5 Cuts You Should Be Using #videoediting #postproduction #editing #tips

We don't want to hold you hostage here at Velvet Pig, so for those of you who just want the top line, straight cuts are 99% of the cut types that you'll be using in video editing.
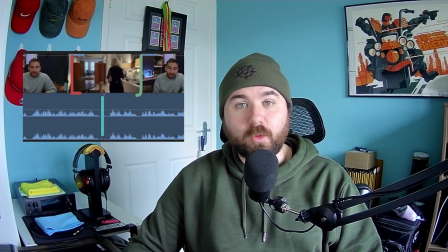[0:08]
L and J cuts allow you to bring in audio and video over or under a previous clip or the next clip in an attempt to cover up ums and ahs and other small visual defects.
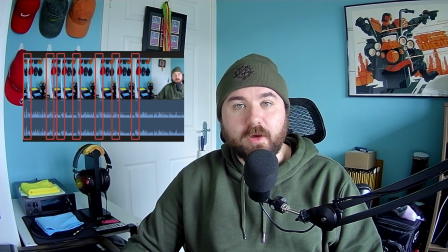[0:17]
Jump cuts are really good for single camera style vlogs and to inject pace into an edit.
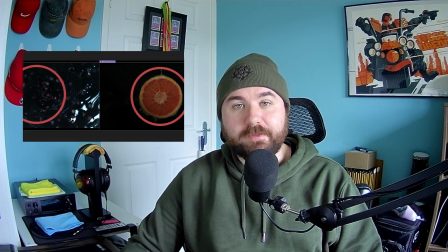[0:22]
And match cuts are great by linking camera movement and objects and shapes to each other in an attempt to add a level of refinement to an edit. Have a good day. For those of you who want to learn a little bit more in depth about how these cut types work and where to use them, watch on. Whether you're a new or experienced editor, it's always good to have a range of tools that you understand and know where to deploy when you're working through projects. Regardless of the industry that you're in, having a good foundation really does pay dividends down the line. It will go a long way to helping you land those higher end clients.
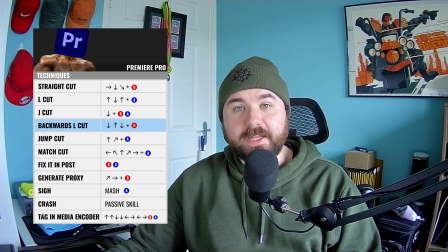[0:56]
It sounds a bit cliche, but even knowing the names of techniques will help you explain to your client how you're going to achieve their vision. I'm willing to bet that all of you have used at least one of these cuts, probably the straight cut, and that most of you have used more than one. Maybe you do or don't know the names of the cut that you've used, or maybe you're just tuning in to see how to correctly use them in a video. So first up on the chopping board is the humble straight cut. You use the straight cut pretty much to cut together two or more pieces of footage to give the illusion of continuity,
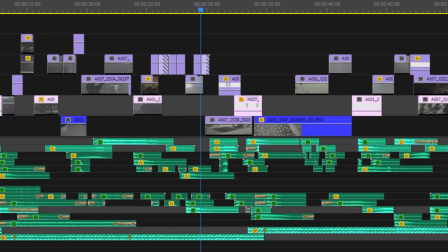[1:26]
and they can pretty much be used for anything from montages to interviews to short films to feature-length films to pretty much whatever you can think of.
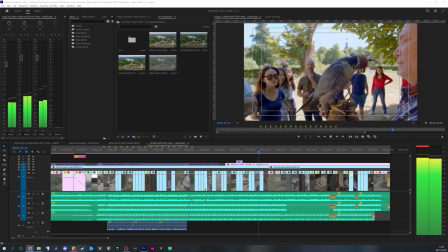[1:35]
But thinking about how they can make a scene feel goes a really long way towards making your cuts feel informed. As an example of this, and something that you may have encountered, take two different interviews. One of the interviewees has a slow, methodical way of talking, and the other's a little bit more animated and maybe a little bit more passionate.
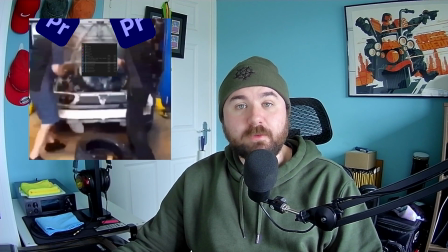[1:54]
You could simply smash the B-roll over the top any which way and basically cover up the edits that you've made. Imagine that you've got a single camera interview and you don't want to have jump cuts in it, so you just put the B-roll over the top, right? However it lands, it covers the cuts up, right? I'm sure we've all done this before. You could think a little bit more about the cuts that you're making though.
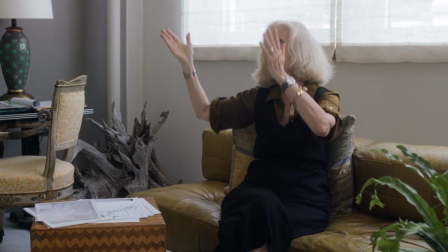[2:15]
Take the smooth, slow, methodical talker,
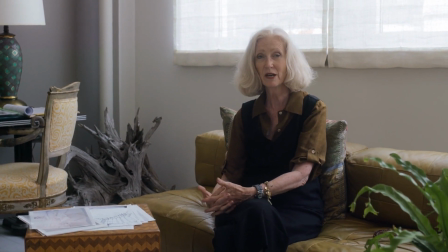[2:18]
take some B-roll and put it down on the timeline and try to match it with her cadence, with the way that she speaks.
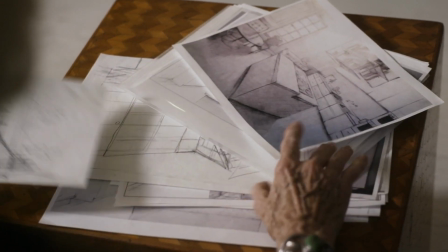[2:25]
She speaks slowly. Draw out the B-roll a little bit. Make it flow with the way that she's speaking.
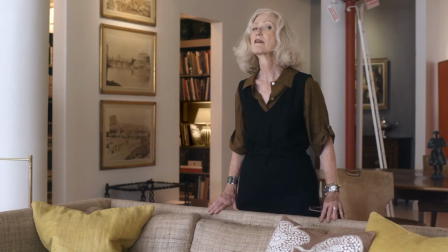[2:31]
Make it punctuate the points that she's making. You know, really amplify what the speaker is saying by matching the B-roll to the way that she speaks. It doesn't just need to be there to cover up edits.
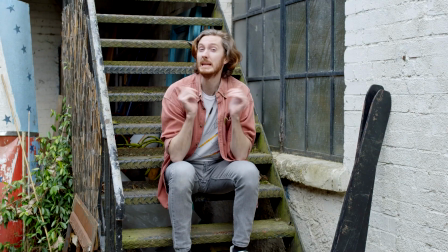[2:42]
And now the second guy, you really can make this more staccato, make it more cutty, match the interviewee's energy. It's energetic, he's passionate, make the cut match the way that he's speaking,
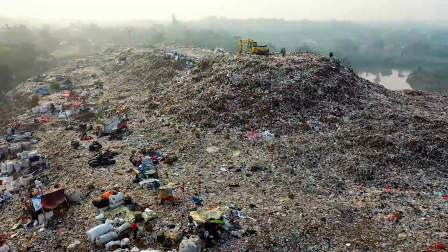[2:54]
you know, make it punctuate his points and bring it to a crescendo at the end when we come out. You know, you don't have to cut these the same way. They're two different energies, and you really can make the B-roll flow in two different ways.
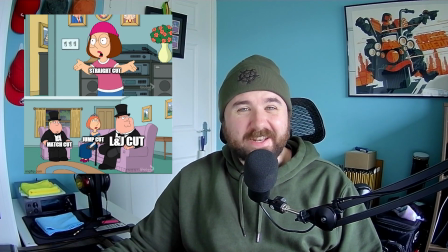[3:06]
We're not using any fancy editing techniques here, just the straight cut, but thinking about every cut and how it augments the sequence and then the video as a whole really is critical to developing your editing skills.
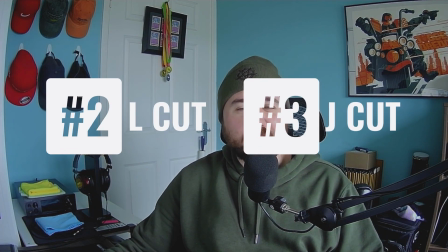[3:17]
The next two cuts are basically the same thing, but used in different applications. You've probably encountered it before, specifically in interview or vlog style footage,
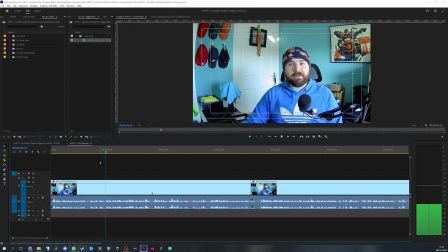[3:26]
single camera footage where the person speaking makes a little guff, like a or an R, or has a kind of visual defect,
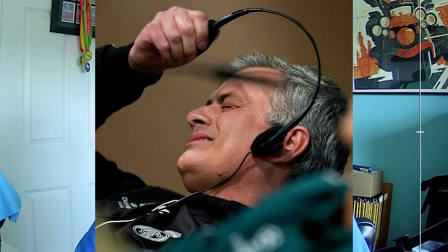[3:34]
and the take is really good otherwise, but it all of a sudden becomes something that you can't use, or you kind of have to pave over with B-roll in an attempt to use that piece of footage. There are a few ways to get around this, like single word audio replacements that allow you to cover over audio issues by pulling them out from another piece of a sequence. And I can show you how to do these in another video if it's something that you want to see. But today I'll basically show you how to use L and J cuts for a more stylish and effective way of covering these up.